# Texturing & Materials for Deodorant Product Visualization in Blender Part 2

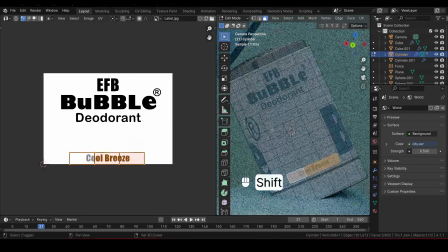498s
To make sure only the label areas show the design, select all the label-covered faces,
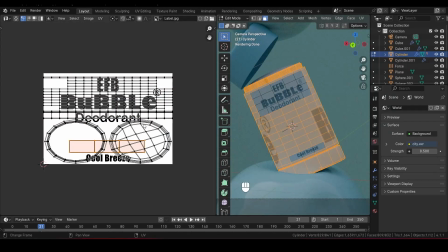505s
press Ctrl-I to invert the selection, and in the starred UV editor, press A to select everything.
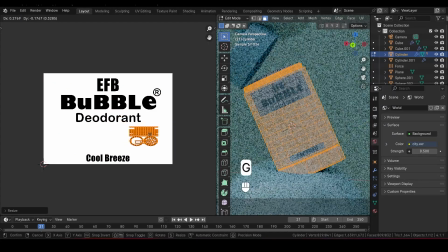513s
Scale down the inverted selection, moving it to a blank white section of the image texture. This ensures that non-label areas on the deodorant display as plain white, completing the look.
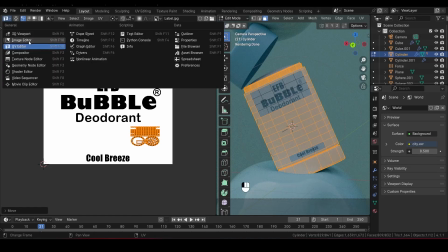525s
Now that we're done with unwrapping, we can switch back to the Shader Editor.
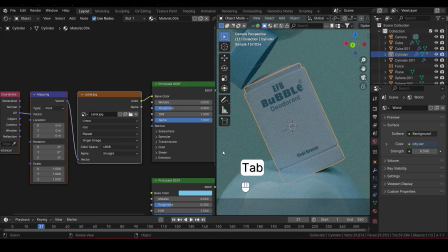530s
First, switch this tab back to Object Mode to leave Edit Mode on the deodorant.
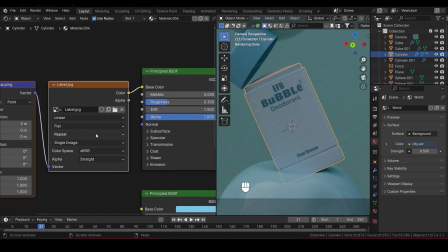536s
Next, in the Shader Editor, let's change the Repeat option on our image texture to Extend.
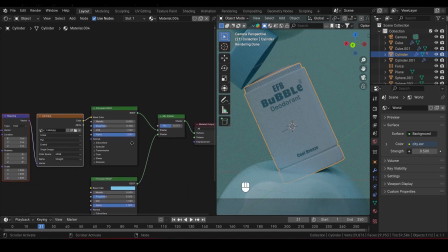542s
This will make sure the label doesn't repeat itself on other parts of the container.
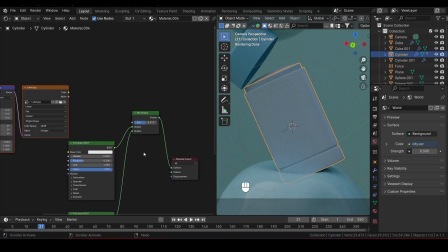551s
Now unplug the Image Texture node and connect it to the Factor input on the Mix Shader node.
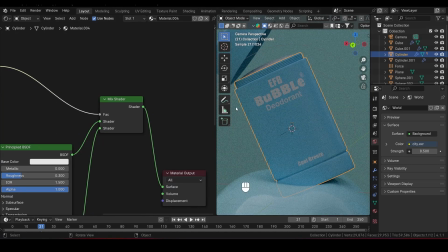558s
With this setup, we're only using the label where we want it, and you can see that the label looks clean and positioned correctly on the deodorant.
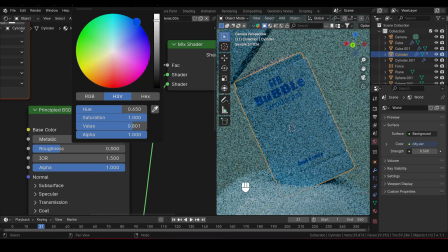566s
The nice thing about this setup is that we can easily change the label color by adjusting the color of the duplicated principled BSDF shader.
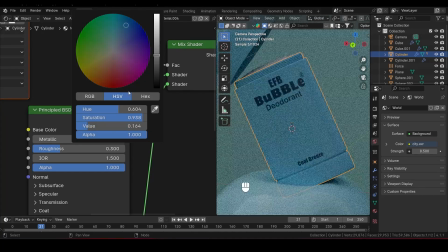574s
I'm going to change it to a darker blue, which contrasts nicely against the lighter color of the deodorant container. this helps the label stand out clearly.
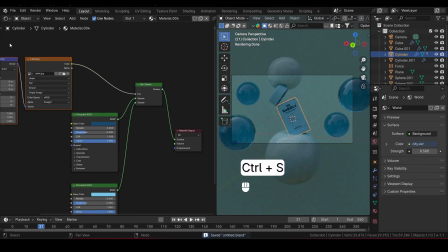585s
All right with our label done it's time to set up the lighting to bring everything together in our scene.
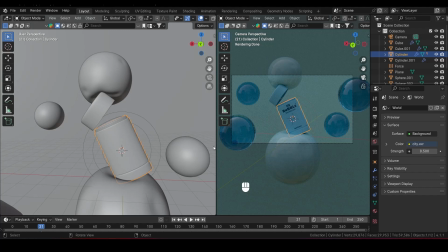590s
Head back over to the 3d viewport and let's add some lights to give the deodorant model some depth.
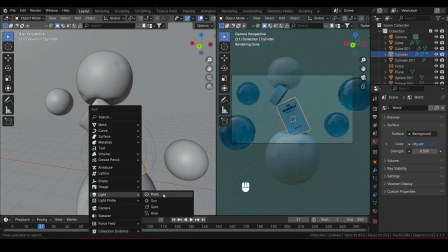598s
Press shift a to bring up the add menu go to light and choose area light.
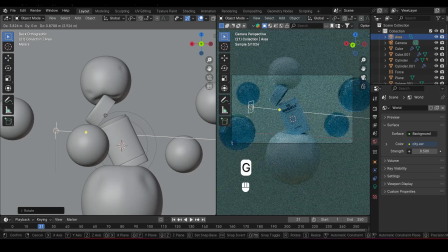606s
With the light added rotate it and align it behind the deodorant model to create a nice backlight effect.
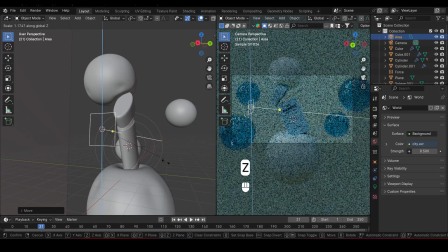611s
This will give the edges of our deodorant some definition. Now press S to scale the light and then Z to scale it only along the z-axis.
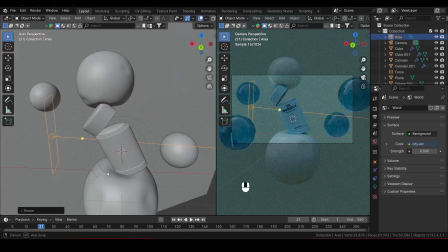619s
This makes the light taller, matching the height of the deodorant.
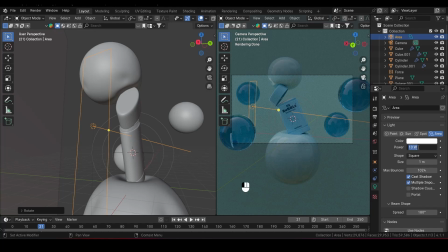627s
Next, head over to the Light Properties tab on the right panel and increase the Strength to around 100 or even 200 to give us a bright, pronounced light. Under spread, set the spread angle to 20.
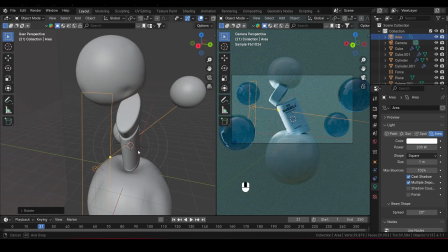642s
This narrows the light so it stays focused on our deodorant. Now let's scale the light a bit along its local y-axis to control its width.
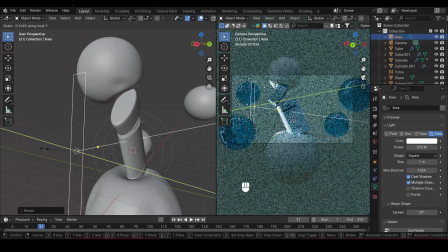649s
To do this, press S then Y twice to lock the scale to the local y-axis.
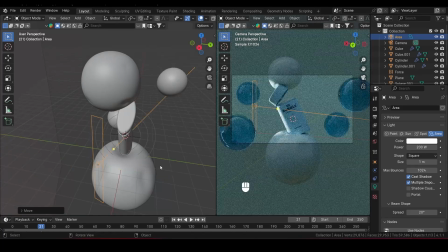655s
This makes the light slimmer and keeps it tightly focused on the model. To add some fill lighting for the front of the deodorant, let's duplicate the light we just set up.
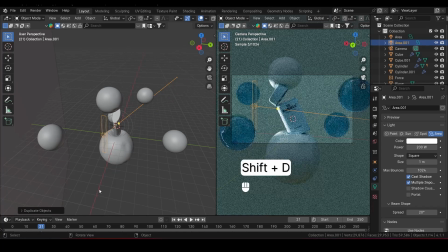667s
With the area light still selected, press Shift-D to duplicate it, then rotate it to face the front of the deodorant directly.
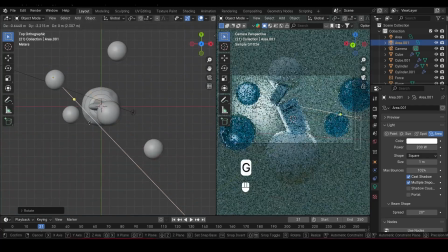677s
This will provide a bit of highlight on the label itself, bringing out the detail in the front without overpowering the backlight.
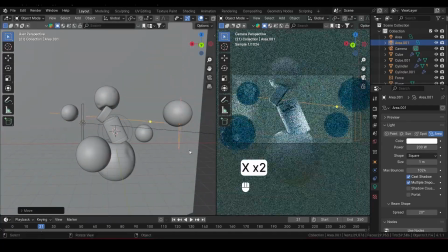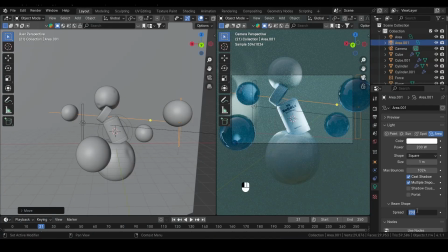691s
With the light still selected, let's change the spread back to 180i to ensure we have even distribution.
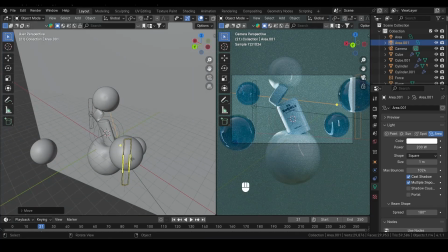700s
Now let's move the light back a bit.
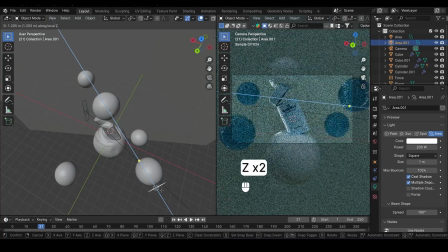706s
Press G then Z twice to move it along the local Z axis away from the sphere.
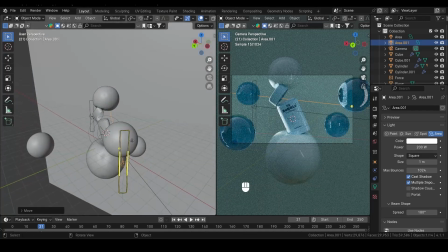713s
Next let's move the sphere away from the light source so it has a little more space.
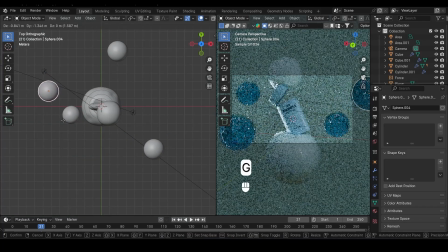721s
Press G and drag it to the side and you should have something like this.
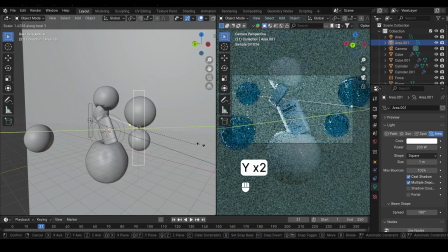730s
Now select the duplicated light and press S then Y twice to scale it along the local y-axis just like this. Now let's adjust the power of the light to around 500 or 400 if you want it a bit softer.